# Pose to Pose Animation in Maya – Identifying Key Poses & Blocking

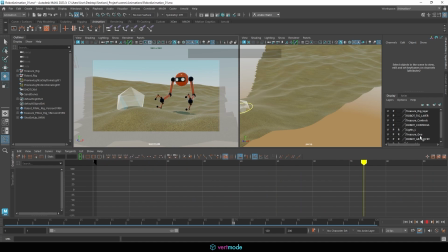16:26 And we'll do some things to make that smoother later on in refinement, but in blocking, we just need to think about those key story points. So now we get that idea of it stopping and staring.
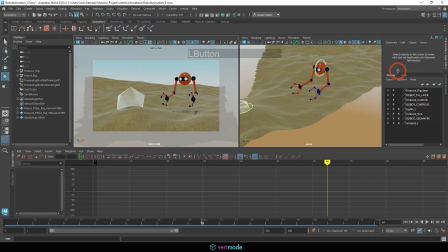16:38 To make it a little bit easier to do this character here, I'm also going to turn my treasure rig off for the controls. I'm going to set that to a reference or toggle visibility maybe. That way I can't select them.
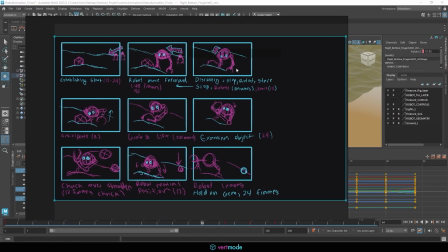16:51 And then I can continue out my storying here. So we're going to stop and we're going to stare for about 12 frames.
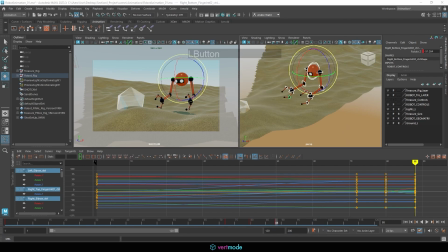16:57 Now what that means is it's a moving hold. So from 88 to 100, I believe, we can do some quick math here.
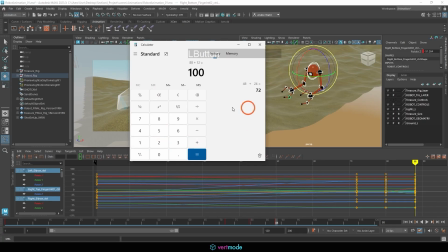17:04 88 plus 12. To frame 100, we're just going to hold this pose.
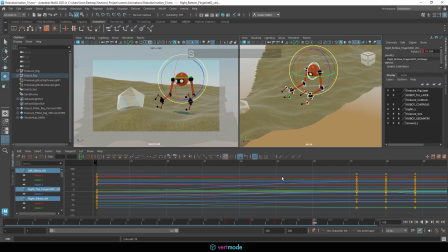17:10 And that's going to be it. So after that, we can begin the next action.
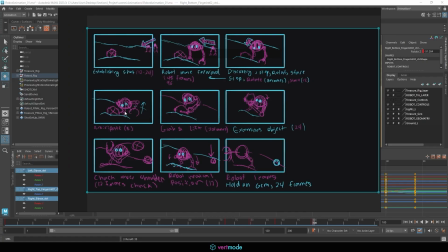17:16 And once again, I'm adding that hold so they stay staring. So this is going to be where we anticipate up and then lift. So I'll get the anticipate in there. This is kind of a breakdown, but I like to get any sort of lift in my story here because it's kind of important.
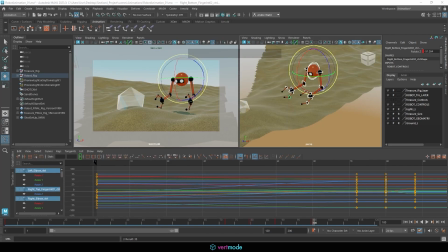17:32 And with this particular one, it is going to move back and then forward quite a bit. So I have the anticipate going for about 8 frames. I think we're going to go bigger on the anticipate and go about 12.
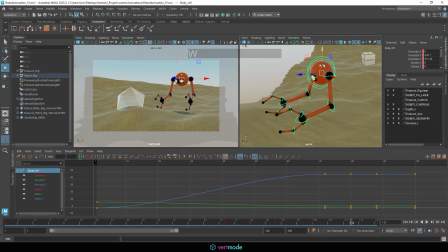17:47 And here, I'm going to get the ball downward and maybe rotating a little bit in terms of the torso. Actually, I don't know if we would need to do that.
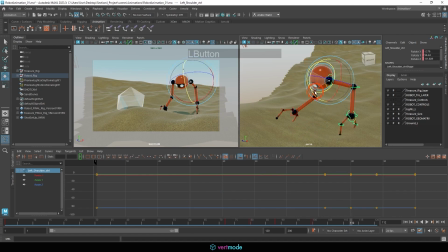18:01 I do like that idea, though. We'll go with it. It'll be a nightmare to remove it if we don't want it. But we're going to have this character rotate out, and I'm going to have the hands come out,
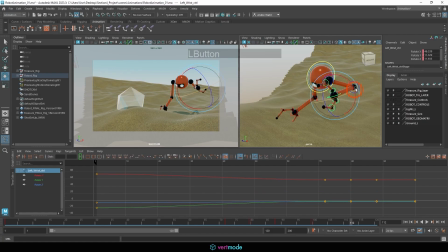18:13 so that way it's kind of clear that this character is going to get ready to lift this. And what I'm doing here is I'm giving it anthropomorphic characteristics. So that's where we give human characteristics to something that is not human. That's the idea here.
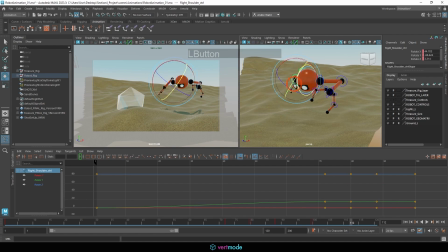18:27 So we can really get a feel for this and connect with it on a human level. All right, so let's get those anticipates. This arm's kind of going crazy on me, looking a bit like a spider. And we'll just get the fingers ready.
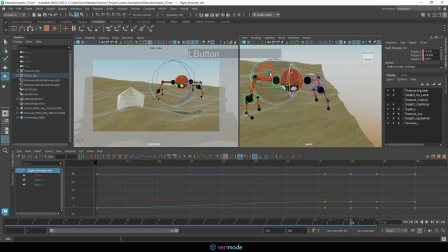18:49 So think about how a human might go about grabbing it. And I think I might go up a bit.
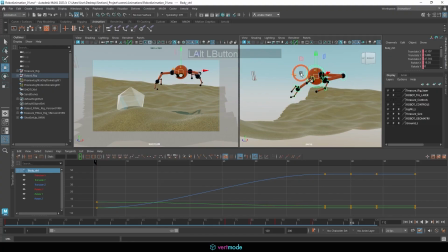18:55 I think I went down. We're going to come up, and I might even come over in this pose. So I don't even know if this is so much of an anticipate anymore. We might do an anticipate into an anticipate. Let me get the fingers wider. So we get the idea that he's ready to grab.
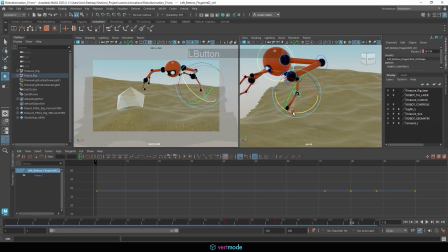19:13 And just remember, while I'm posing this, I'm not really looking in my perspective view so much as I am looking in my camera view. Because what I care about is what the camera sees. I don't necessarily care about what it looks like in perspective
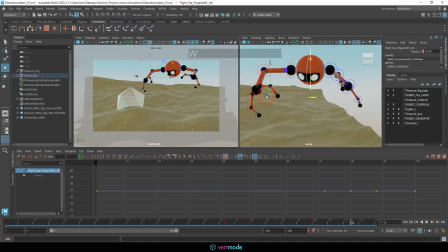19:31 when we're doing animation for film, at least. Okay, so take your time with the pose. I want to open this up a little bit more here. Those feel kind of clamped down. There we go. I think that looks kind of nice. I might even bring this one up more, or even down more.
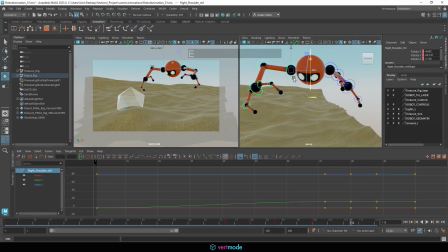19:53 Yeah, I think something like that. And back. And we have some asymmetry to our pose, but in animation, twinning is okay. Obviously, you don't necessarily want perfect twinning.
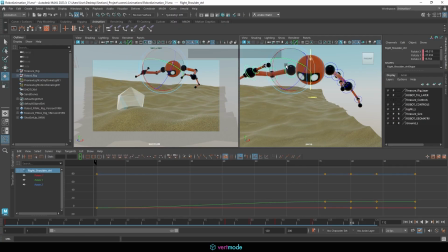20:06 That's where each side looks the same, but it's actually okay if they do look fairly similar.
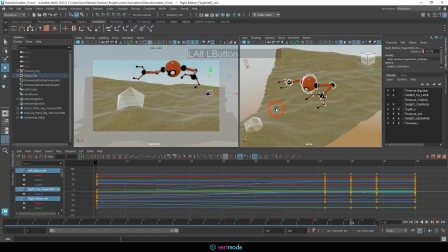20:18 I think that looks okay. All right, so I'm going to go ahead and just hit the S key on that now. So we'll just grab that and hit S. And let's hit play just to see how this looks so far. So we stop, we stare, we anticipate up, and then we're going to go for the grab. So I think that feels pretty good.
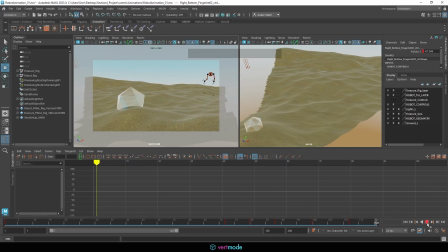20:35 We might ultimately end up slowing that down a little bit, but I would definitely say that animation pose at this point is a key pose that's needed because we are actually moving forward in this sort of grab pose.
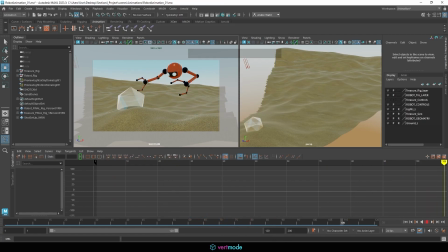20:47 So the next thing we need to do after the anticipate is move into that grab pose, which I think we'll do on an 8-frame setup here. So we're going to go to 120. And you'll see I'm out of room here. I'm just going to crank this out to 200.
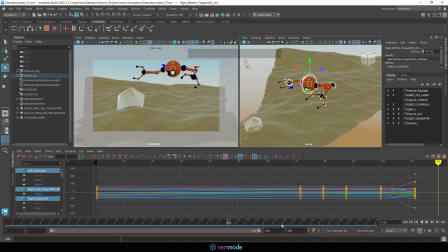21:02 Not going to go crazy with it because I probably don't need to go much past here, but I do want to give myself enough time to work. So let's go to frame 120. And since we're doing that hierarchy-based animation, we're going to move the body first, which can be a bit tricky. We're going to have the character come down, and we're going to have the character grab this.
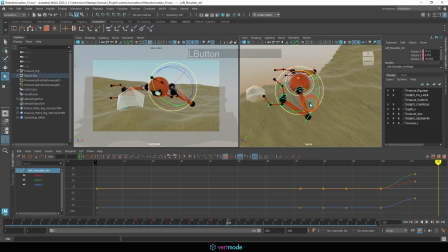21:21 So I'm going to have to really work on this quite a bit. I may just set my arm here to 0, 0. Sometimes I like to reset things, especially with rotations. You don't want this to start spinning in circles, and we'll actually probably have to do some of that in refinement here.
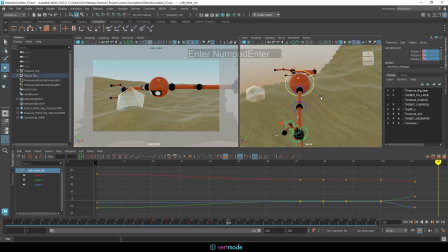21:37 But you'll see I'm going to zero out this entire arm here, except for the fingers probably,
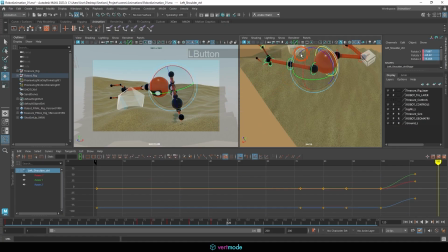21:42 and start moving it from this point rather than moving it from the pose I already had. That will just make things a bit easier. And we want to think about how a grab might look. We don't necessarily want it to have too much bend. Also, I might want to reset the rotates on the body here a bit.
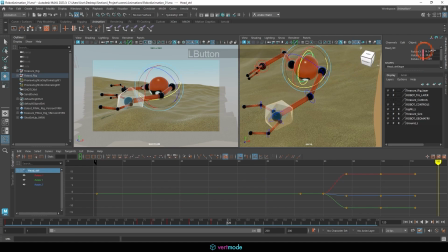22:01 Actually, not the body so much as the head. It's kind of nice these are separate because this isn't going to affect the animation so much. We might want to reach forward to be out of the way here so that when we grab, we have this better sense of reaching.
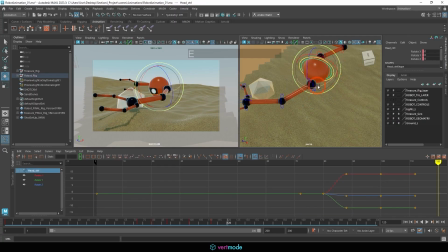22:18 And that's something I didn't really think about in 2 dimensions, right? So if I go ahead and get this set up here with the reach, we can have a bit of a different look up top.
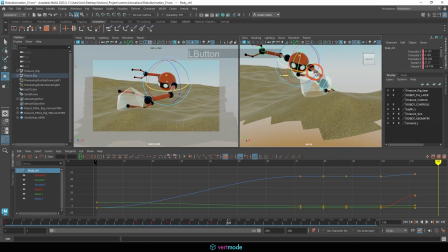22:29 And you notice I'm doing some back and forth now between the arm and the body.
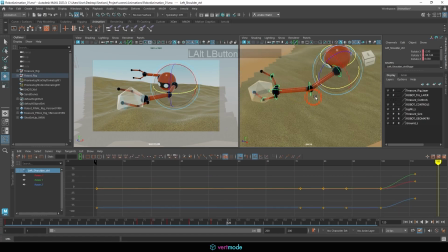22:35 That's kind of inevitable in this setup. We're using what's called an FK rig, a forward kinematic rig. So a lot of the times you do have to kind of backpedal to get things looking just the way you want it to.
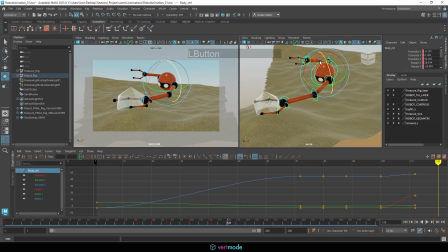22:49 But that's starting to look pretty cool as a pose. I really like that. And I like how that arm there is pushing back.
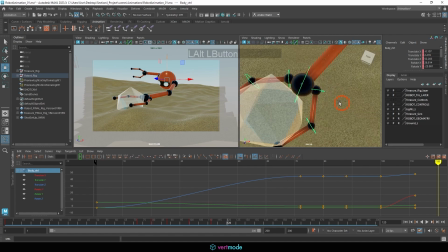22:56 So I feel like we've actually done a really good job in this pose. So I'll give myself a pat on the back for that one. I'm going to turn on my wireframe just so I can see these interactions a little bit better. My light helps, but not as much as it could.
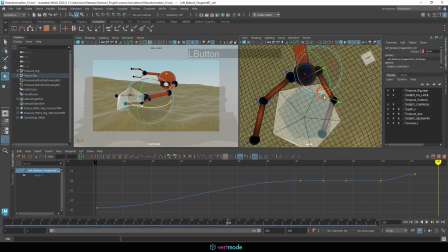23:13 I also might consider framing this up so the fingers are a little bit more even in terms of the work they're doing, because right now it's a little bit biased towards one side, I would say.
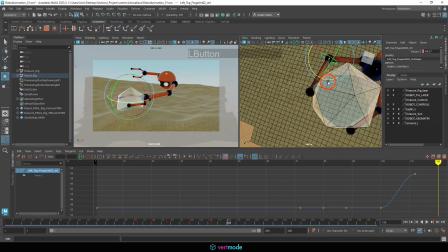23:27 So once again, I'm not too worried about the penetration there. I think the refractions in the shader will do away with it. But that looks really cool. And what we can do is bring this arm back a little bit more, maybe even down, and have it kind of swing down and out.
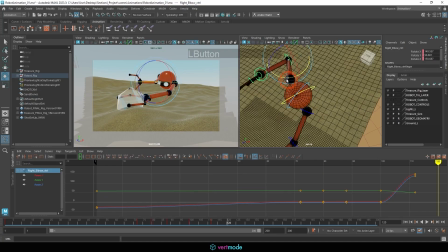23:45 I do want to keep the full arm on screen just for clarity, so the audience knows it didn't go anywhere it's not supposed to. And I might want to clear the silhouette of the gem, so we have the idea of this arm kind of reaching backwards and that arm reaching forward.
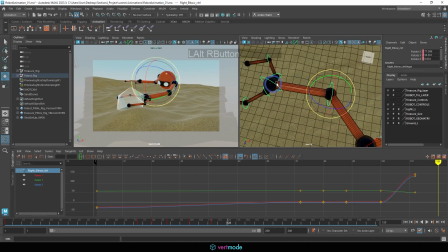24:01 This doesn't feel like a very robotic motion at this point. I'll be completely honest with that, but I do actually really like the feel of it. I feel that is quite nice. I'm also going to open up these hands here as sort of a counterbalance. And I might end up changing that. I don't know if I want those to clamp or not,
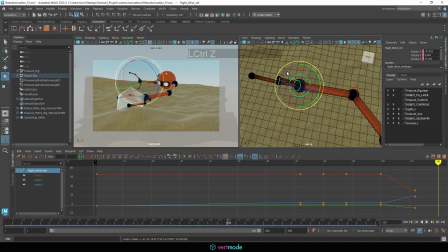24:21 but we can spend a moment here just kind of rotating this hand to see what looks good.
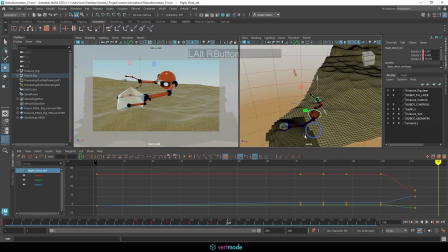24:29 And that's a pretty cool pose. I like that one for the grab. So I'm just going to highlight those and hit S, and let's see.
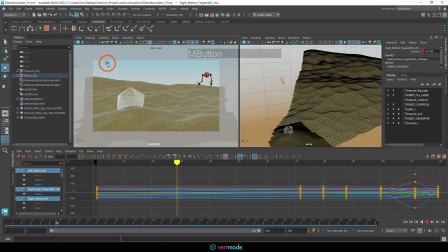24:36 Let's go ahead and hit play and see our progress so far, just to make sure these are all making sense. We look, we anticipate, and we grab.